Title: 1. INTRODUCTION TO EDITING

Another edited presentation that disturbs the viewer, this time because of a break in continuity of direction. Now this results from breaking a rule or a guideline, sometimes called the axis or the 180-degree rule. When we watch television, we get a lot of information from the direction in which somebody's looking.
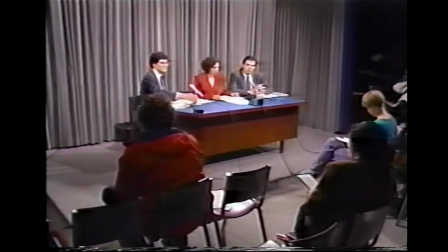For example, at a news conference, people looking in one direction are assumed to be at the head table.
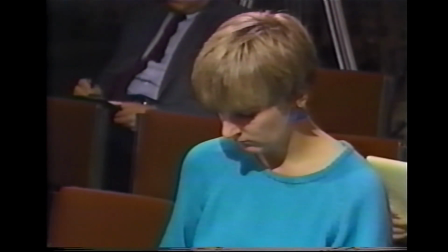Anybody looking in the other direction is assumed to be in the audience looking at the head table. So you can see that we make a lot of assumptions about people and events based on their screen direction.
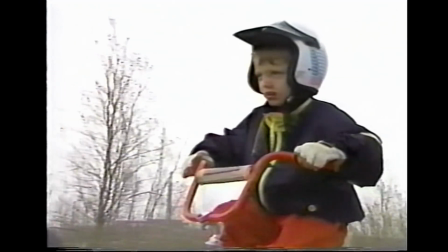As Elliot rides his bicycle, he's headed left. All the shots match in direction.
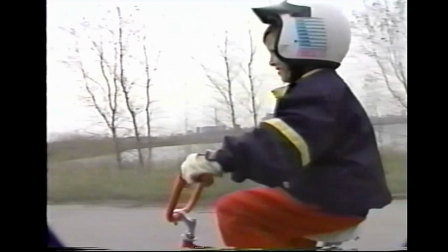They build a feeling that Elliot is moving with a single purpose to a new location.
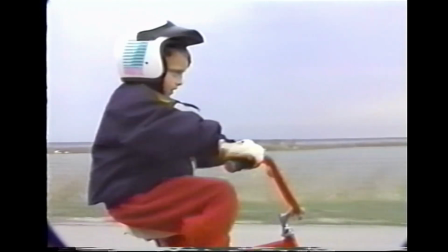Suddenly we have this shot. What's happening? Has Elliot turned around? Is this his twin brother on a collision course? When we break continuity of direction in this way, we create questions and confusion in the mind of the viewer. This is often considered to be a shooting and an editing mistake.
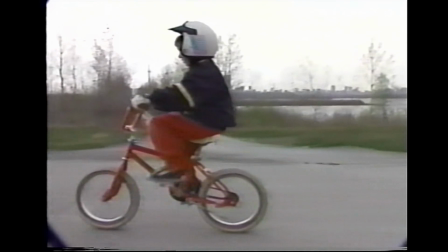When shooting in the field, there's an imaginary line called the axis.
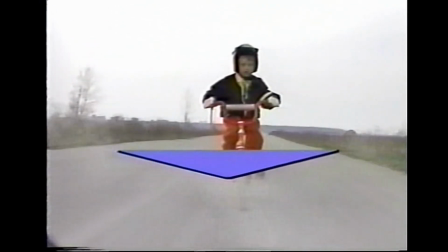In this case, it runs straight through Elliot and his bicycle, in line with the direction of motion.
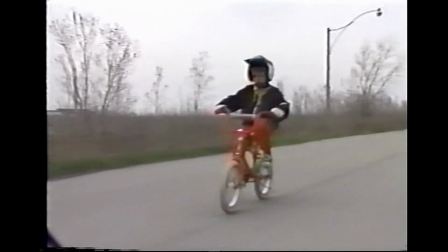As long as we stay on one side of this line, Elliot will continue to look the same way in the frame.
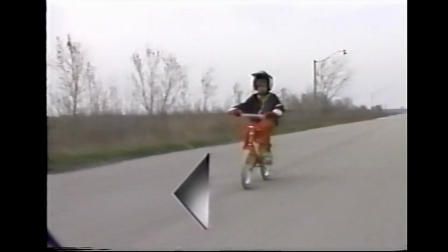All shots taken on this side of the line will have continuity of direction.
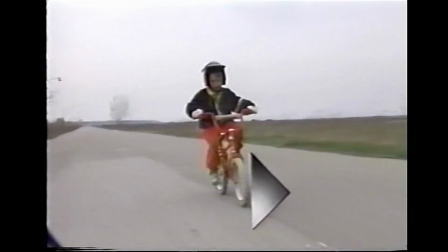As the camera crosses the axis, all of a sudden, Elliot appears to have changed direction.
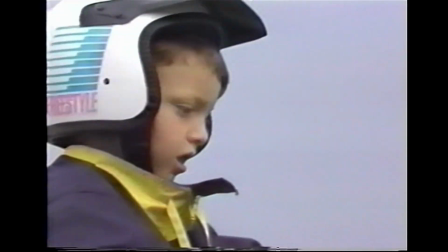We have disrupted the continuity. In the field, camera operators try as much as possible to maintain control over the axis. In fact, one of the very first questions that has to be asked when arriving at a new location is, where is the axis?
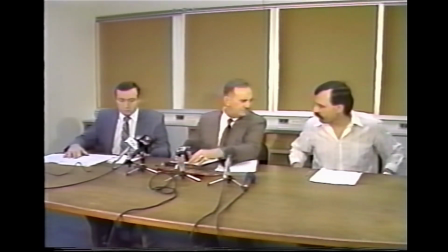Look at the typical news conference. The room has presenters at the head table and the press and the public in the audience.
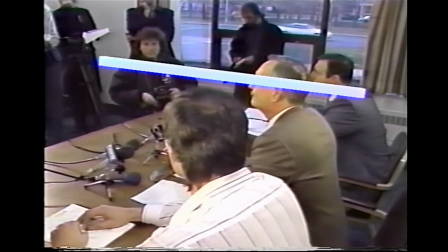We draw an imaginary line perpendicular to the head positions or eye lines of the people in the room.
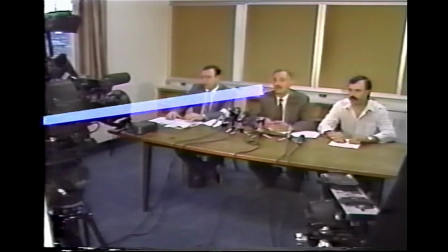This is the axis. If we take all the shots from one side of the axis, we won't confuse the audience.
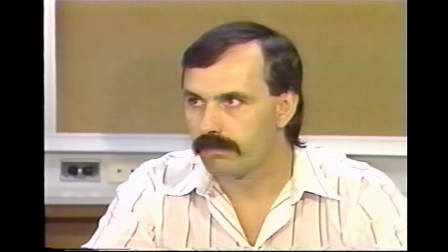We can tell just by the direction that somebody is looking whether they're at the head table or in the audience.
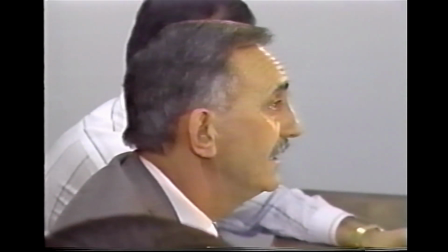If we throw in one shot from across the axis, we have the potential for a momentary confusion that will disrupt the flow of images. So, does this mean that we can never cross the axis? We try not to, but life isn't fair, and sometimes we have to cross the axis. Now, we can cross the axis in real life quite simply. For example, at that news conference, if somebody got up and simply walked across the room, they would cross the axis. Or even as you watch right now, all I have to do is shift my body position, and now I appear to have crossed the axis. But in either of these cases, an observer doesn't get confused because the axis crossing has been gradual and clearly observed. And that's what we have to do with our editing in situations where we have to cross the axis.
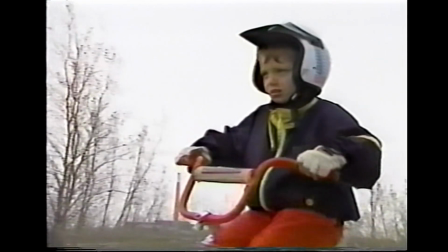We must make the axis crossing gradual. We cross the axis by first using a neutral shot.
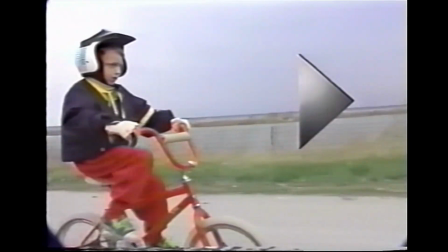This lessens the shock of the axis crossing and separates the conflicting images. One of the things we look for when screening our footage is the dominant screen direction in a scene. And if there's a crossing of the axis, we're going to look especially hard for a neutral shot that we can use to avoid confusing the audience. Now, if all of this talk about the axis seems absolutely clear, you're in for a surprise. Because in the field and in the edit suite, there are lots of situations where the axis is far from clear. You're going to have to work at it. And last, remember, the axis is a guideline. It's not an unbreakable rule.
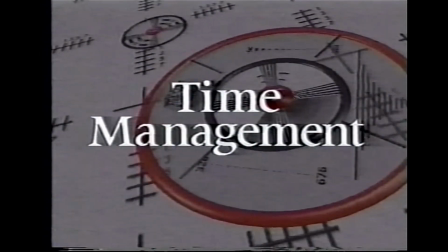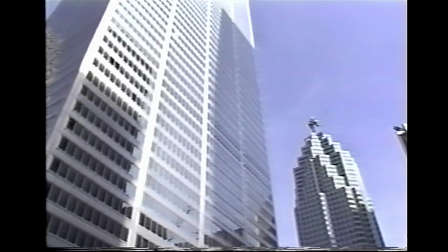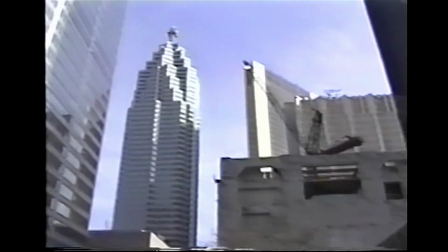King and Bay Streets, the center of Canada's financial power, and a place to talk about the absolute power that an editor has over time.
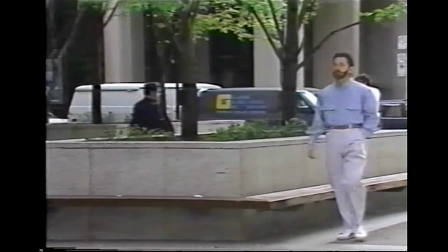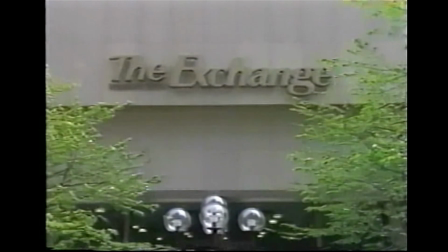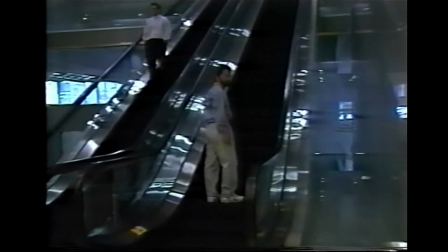These images were shot in isolation. What I mean is that we didn't know how long they would have to last on screen to cover this voiceover.
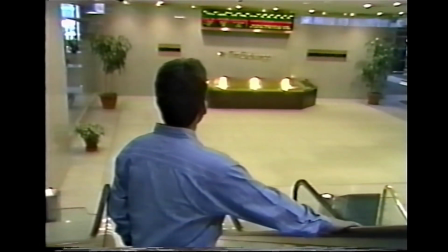This is entirely typical. A series of images may need to cover 10 seconds or 30 seconds, and there's no way to know which when you're in the field.
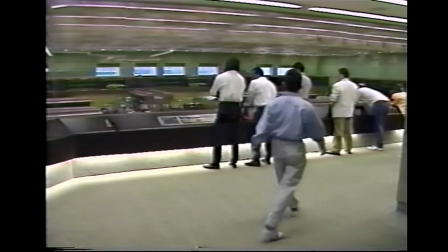Part of the editor's job is not to accept the length of a scene as it comes from the field, but to craft the length of the scene as is appropriate.
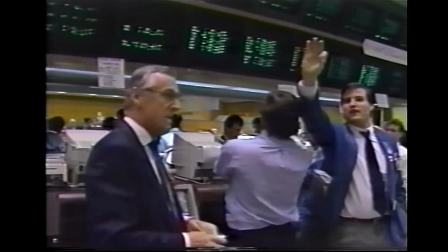We may have to lengthen a scene to match a program requirement. We may have to shorten the length of a scene because it's boring and too long. So, how do we control time? Well, there are a couple of ways. For example, we could just drop an individual shot, or in fact a whole group of shots.
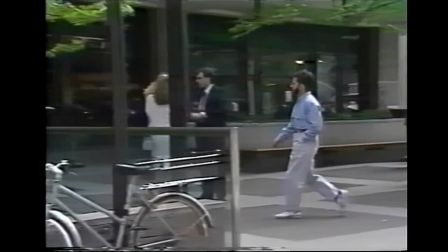What we could do is edit from me entering the building,
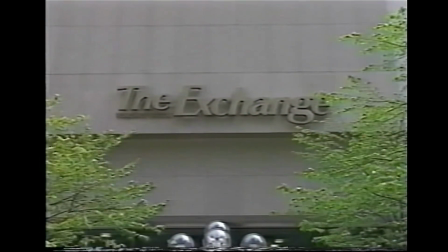eliminate all the footage that we shot in the lobby, and cut directly to me entering this observation area.
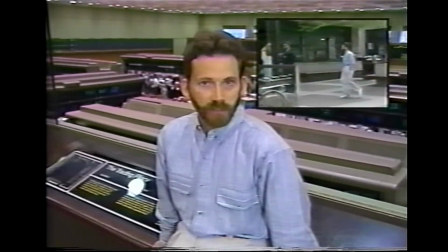Now, the shot taken outside the main building, you'll notice that I was allowed to completely leave the frame. And this is important. An editor will learn very quickly that when the subject leaves the frame, they have a prime opportunity to perform time management. The reason is, of course, that when the frame is empty, we've got a chance to cut to almost anything.
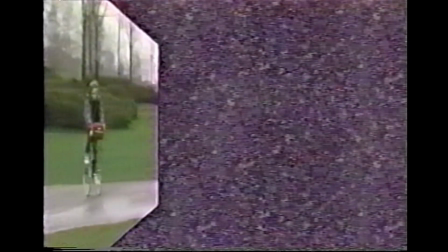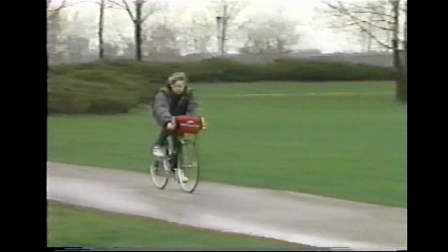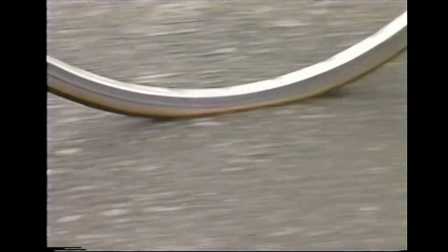Oh, Daniel has a problem.
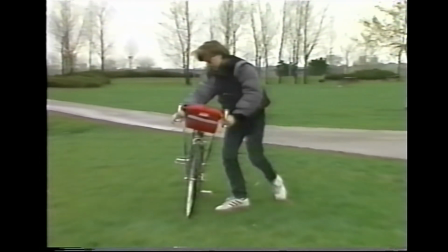Another way to control time is to shorten repetitive actions so that we can compress our scenes.
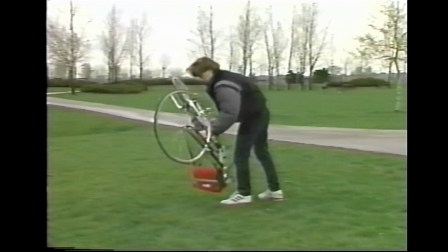For example, repairing a bicycle tire.
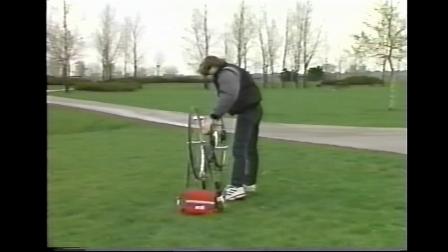This process takes about 6 minutes, but we need to shorten it to somewhere around 40 seconds.
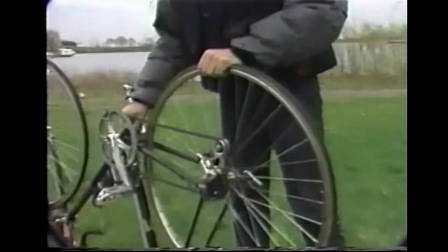This is going to require two things in your footage: a variety of camera angles and some cutaways.
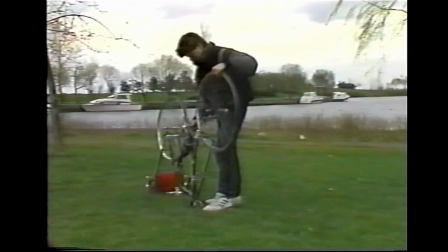If we have these elements, we can shorten this scene.
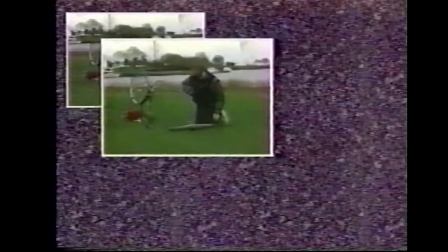To see how well this can work, keep an eye on the camera original in the upper left as we edit.
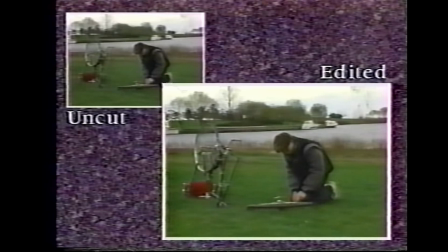We allow the action to establish in the wide shot.
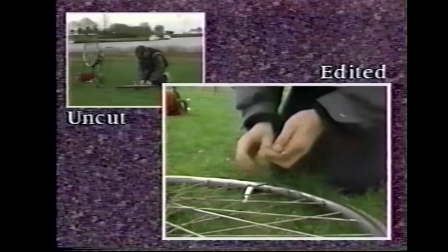As Daniel begins to work on the tire, we cut to a close-up, because it's a lot more interesting to be able to see what his hands are doing.
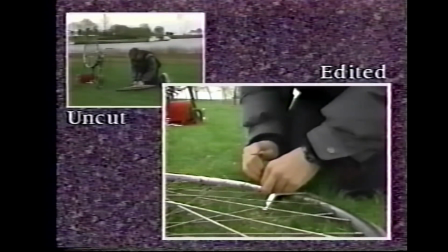Now comes the good part. We edit to a cutaway, a shot of Daniel's face.
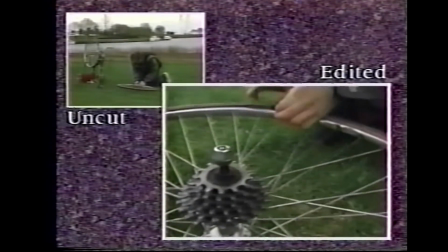When we cut back to the hands, voila! We've smoothly jumped forward in time.
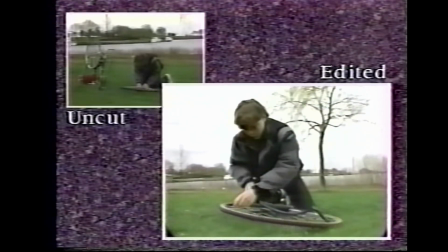2 pulls on the tube, and we cut to a wide shot, again compressing the action by moving forward.
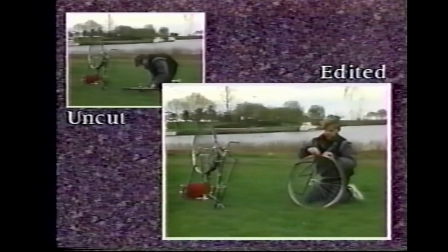We edit to a still wider shot, advancing the action for a 3rd time. With these 3 edits, we've got the tube out of the tire, and we've edited 6 minutes down to 40 seconds. We've also eliminated all the repetition in these shots.
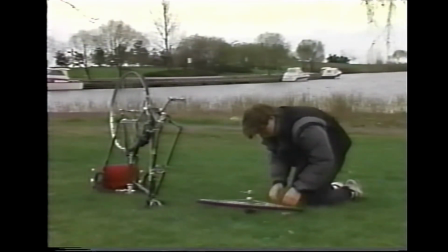Meanwhile, on the field tape, Daniel is still trying to get the tire off the rim. When we edit a scene together, its length should be appropriate to the pacing and content of the item. And it's the principles of time management that we use to do this.